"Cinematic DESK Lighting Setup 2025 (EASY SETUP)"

That's kind of something that I've really struggled with. As you can see, I'm a skinny guy. So I'm just trying to get buff, trying to get jacked, bro, before I hit my financial goals. So anyways, just the more you know, just something cool, some background.
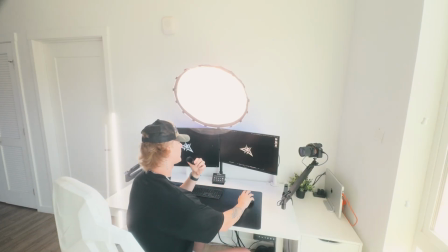4:24 Okay, so for the best way of me explaining it, I'm gonna go ahead and open up Streamlabs real quick so you guys can kind of see what I'm doing and what the camera sees.
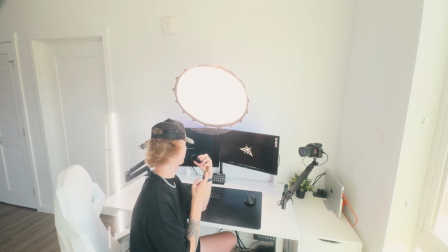4:32 Real quick though, before we actually get into this, I wanna show you guys a secret little hack that I have I've found to work really well for me,
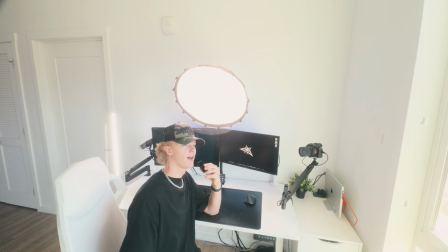4:39 especially being in the state of Arizona where it's always sunny. It's hard to keep the light consistent, so how do I do that?
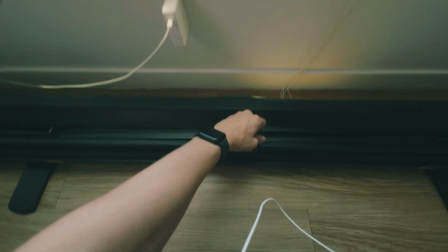4:45 Let me show you. Go ahead and just lift up this black screen, which I'm actually gonna do right now off camera,
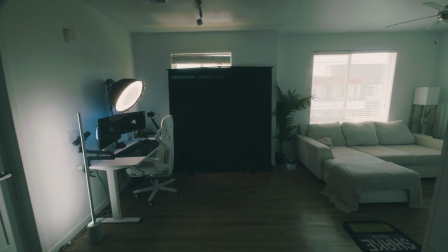4:50 but that kind of just diffuses a lot of the light, gets rid of a lot of like light that's spilling over.
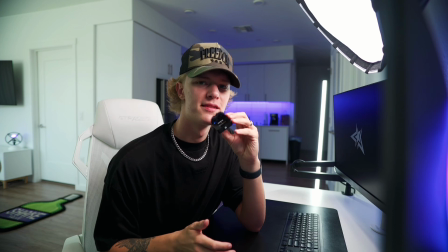4:56 I'm gonna go ahead and turn on my camera real quick. All right, sweet. So now that you can actually see me on cam right now and see what like is kind of happening.
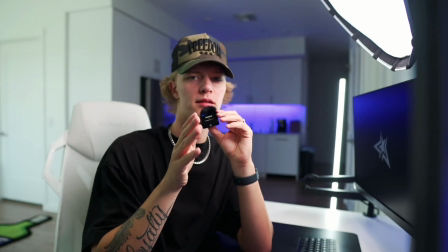5:04 So straight up, so this is like the straight line, right? You want your light setup to be 45 degrees from the camera, ideally.
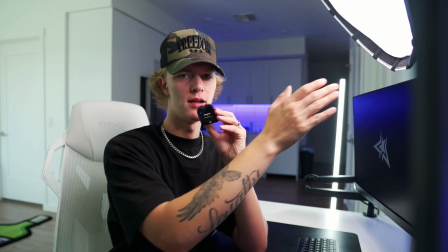5:12 So that's kind of why I have this placed off to the side slightly. So that's like off 45 degrees, pointing at my face, and straight to the camera.
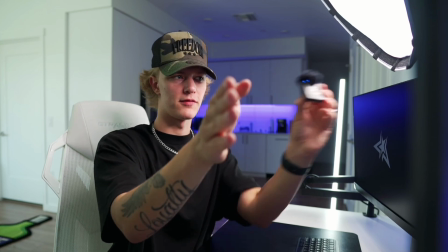5:20 So that's like a 45-degree angle.
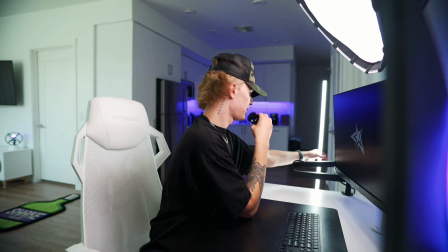5:21 And then also, when I'm filming tutorials, I kind of like this light to be in this area-ish, because you can see like the glow on the side of my face right here.
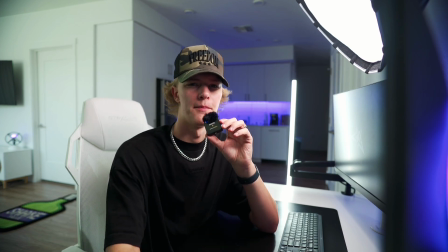5:30 So like it kind of just adds like sort of a more polished, clean, separated look. You're pretty much using lighting, in my opinion, at least for the way that I use light, is to separate yourself from the background and just create like a polished, clean look.
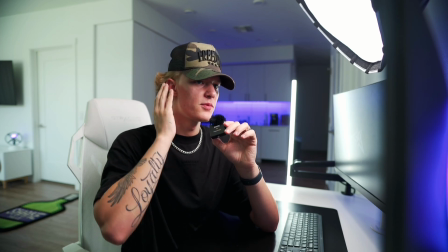5:41 Ideally, I wouldn't want this light shining on my face, but that's because I have another window back there that's open.
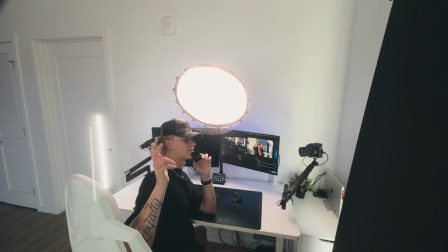5:47 I actually usually have it shut, but I have it open for like just filming with the iPhone, just like so. But anyway, so that's pretty much it for my lighting setup. I hope this video is helpful for you guys and that you guys learned a little bit of something. I know this wasn't the most like structured review of my lighting setup, but nonetheless, I hope you guys got some real value from this video. Please leave a like, comment, and subscribe down below. I'll see you guys in the next one. Take action, take over.
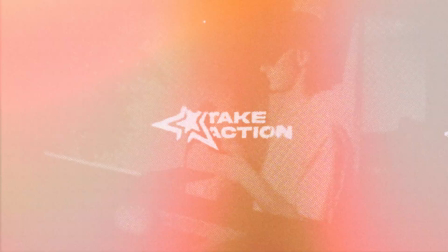6:09 Peace.